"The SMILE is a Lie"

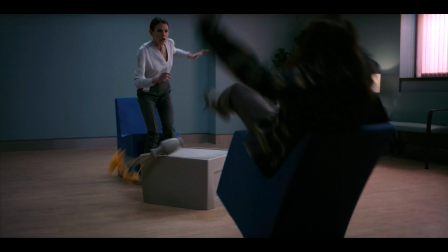503s
A half-second shot of Laura tumbling out of her chair is the only other time that Laura and Rose are in the same frame together.
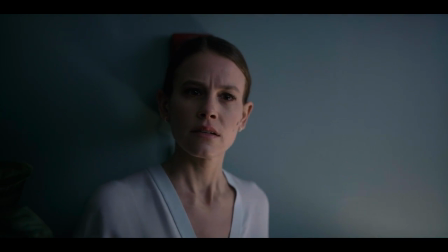510s
Rose calls for help, but when she turns around, Laura is standing behind her with a wicked smile on her face.
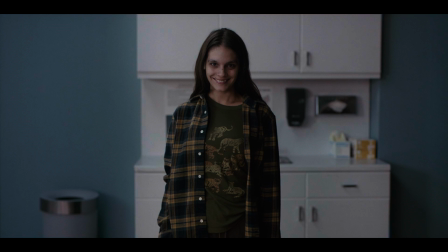516s
This is the first unnerving leer of the film, and it works for reasons we described above.
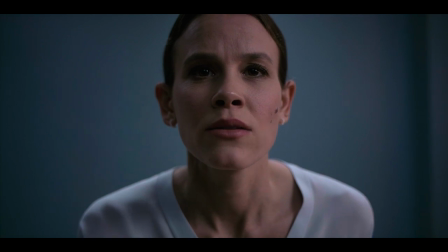521s
We know from the context of Laura's story and her actions only 30 seconds prior that the smile does not match her mental and emotional state.
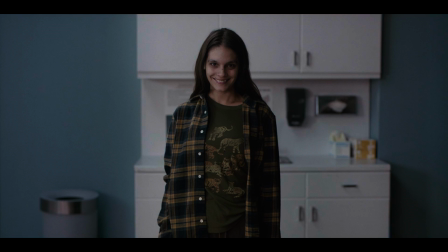529s
Laura is either telling the truth, and a demonic force is possessing her body and forcing it into a malevolent rictus, or Laura is dissociating to the point where another personality has taken over her body and is forcing it into a malevolent rictus. And both of those are equally frightening at this point. Either way, what makes us uneasy about these shots is the smile is a lie.
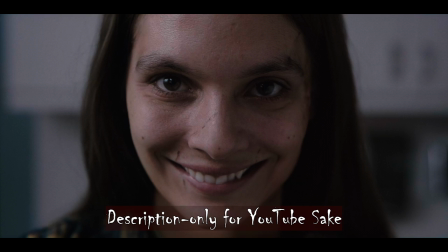552s
Rose watches helplessly as Laura slits her own throat with a shard from a broken flower vase. Laura's smile never leaves her face, even as she bleeds out on the floor.
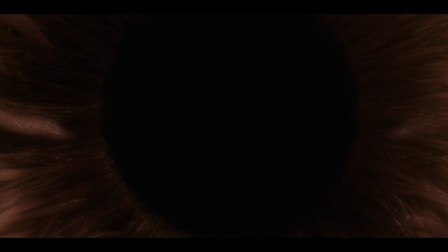562s
This 13-minute sequence constitutes the film's cold open, and it does a fine job of establishing the premise of the story. What's most intriguing about the cold open is that in 11 of the first 13 minutes, the 11 that take place in the present, Rose only smiles out of rote politeness.
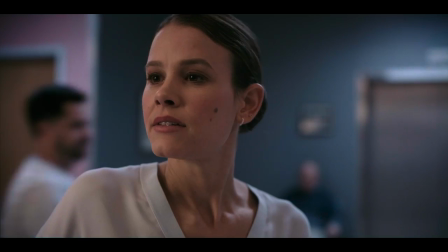578s
It's barely even worthy of the name smile. A brief smile leaks through while she's talking to the charge nurse, and again a half smile when she greets Laura for the first time.
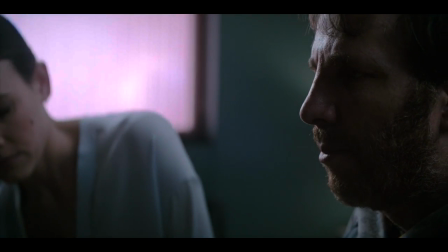587s
In neither of these sessions does she smile or establish warmth or empathy with her patients.
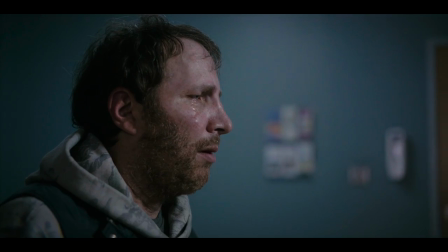592s
For her, the smile is an obligation. The smile is a lie.
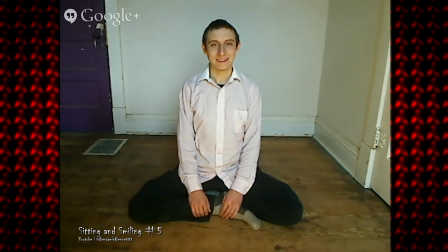603s
It probably won't surprise you to learn that much of the science that we have about smiling comes from highly unethical practices that never would be approved in scientific research today.
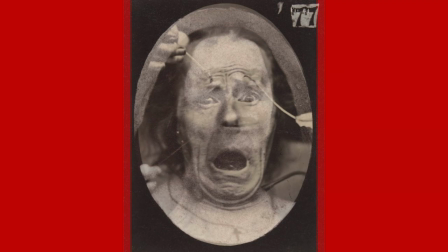613s
In 1862, French anatomist Duchenne de Boulogne discovered that there were distinct differences between fake smiles and real smiles.
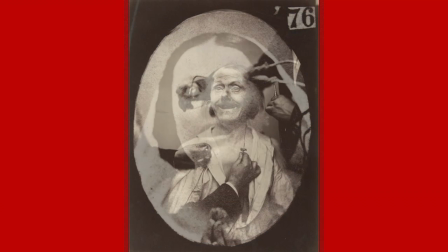621s
By applying electrodes to his patients, he could stimulate the facial muscles into an involuntary smile. Yes, he electrocuted people into smiling for him. But don't worry, he started with severed heads.
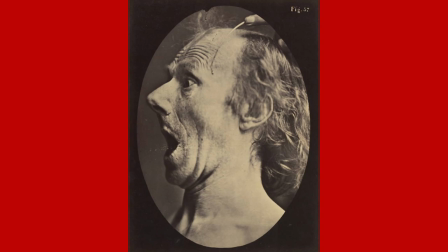632s
He's not a monster. Duchenne's work on facial expressions was mostly ignored for nearly a century until both psychologists and anatomists agreed that yes,
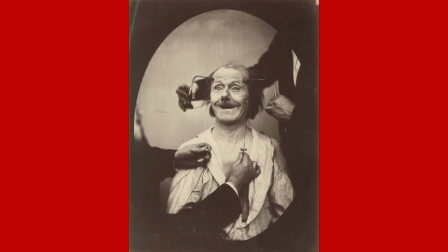641s
Duchenne had made a significant discovery when he postulated that a true smile is in the eyes,
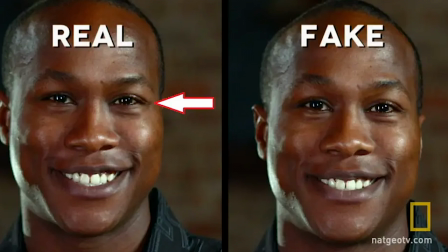645s
not the mouth. The lines around the eyes, or crow's feet, are better indicators as to whether a person is really smiling or trying to fake it.
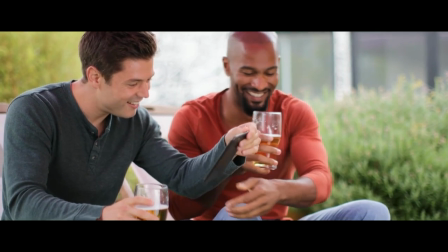654s
This led researchers to label a smile with contracted crow's feet as the Duchenne smile,
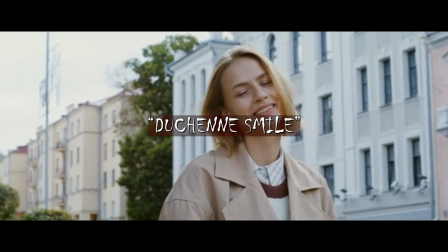658s
and for over 50 years the Duchenne smile was synonymous with a smile that indicated genuine emotion because most people can't consciously contract their eyes.
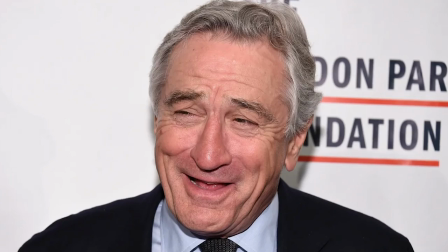669s
In the early 21st century, researchers began to cast doubt on the idea of the Duchenne smile,
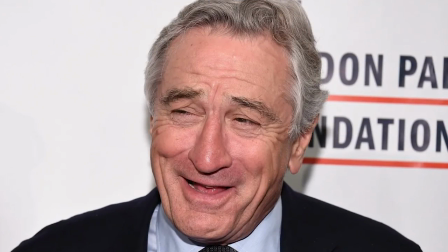673s
noting many studies that proved that there were some people who could fake the smile with conscious eye contraction.
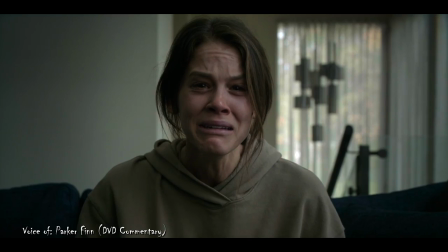678s
But of course, anyone who's seen a Hollywood movie knows this. All of the actors that were going to be portraying smiles in the film,
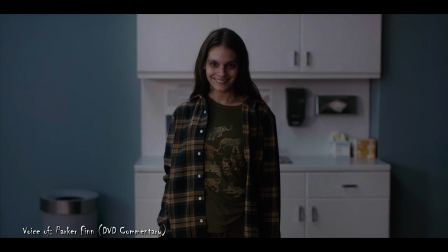686s
what we talked about was this feeling of dead eyes that do not match an incredibly uncomfortable,
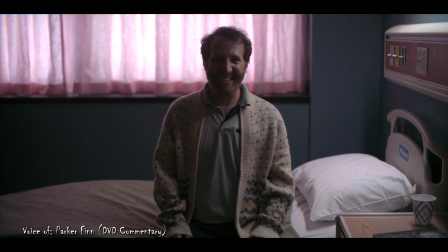694s
wide, tooth-bearing smile that was meant to feel predatory in nature.
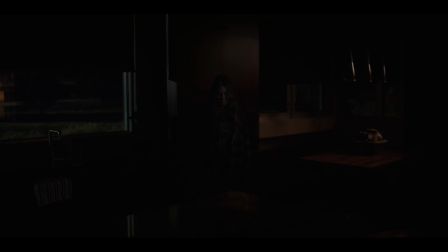700s
After some insensitive questions from detectives and the downright spooky image of Laura grinning at her from the darkness, Rose is startled when her fiancé Trevor comes home.
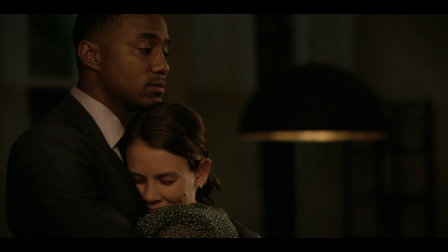711s
He comforts her with a hug, and this is the first time that we see Rose flash the Duchenne smile with genuine happiness and relief.
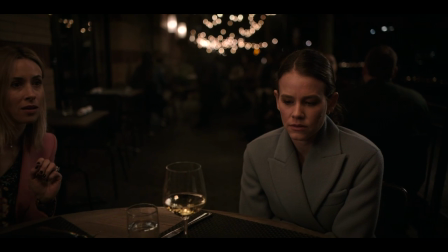718s
More on that later. Rose's relief is short-lived, though, because she and Trevor have a dinner date with Rose's sister Holly and Holly's husband Greg.
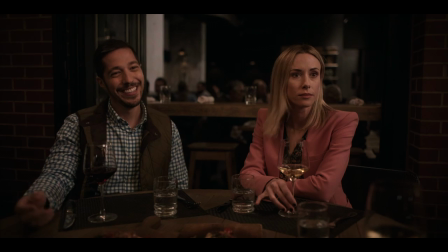727s
Holly and Greg are judgmental about Rose's choice of career. She doesn't make nearly enough money or get to set her own hours.
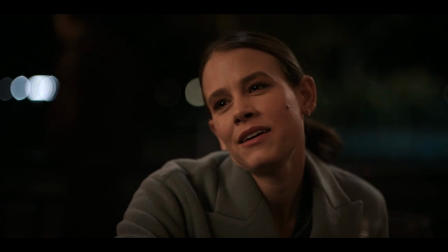733s
And Holly is upset that Rose is holding up the sale of their childhood home, which they co-inherited after their mother's suicide.
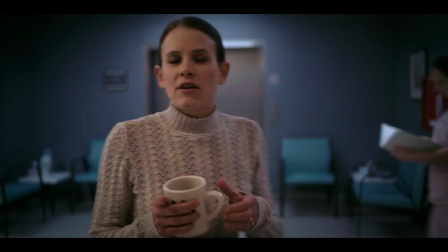740s Why not just get the money for the land? Can you guys just shut the fuck up?
Rose dives into Laura's case, trying to figure out why Laura's behavior was so strange.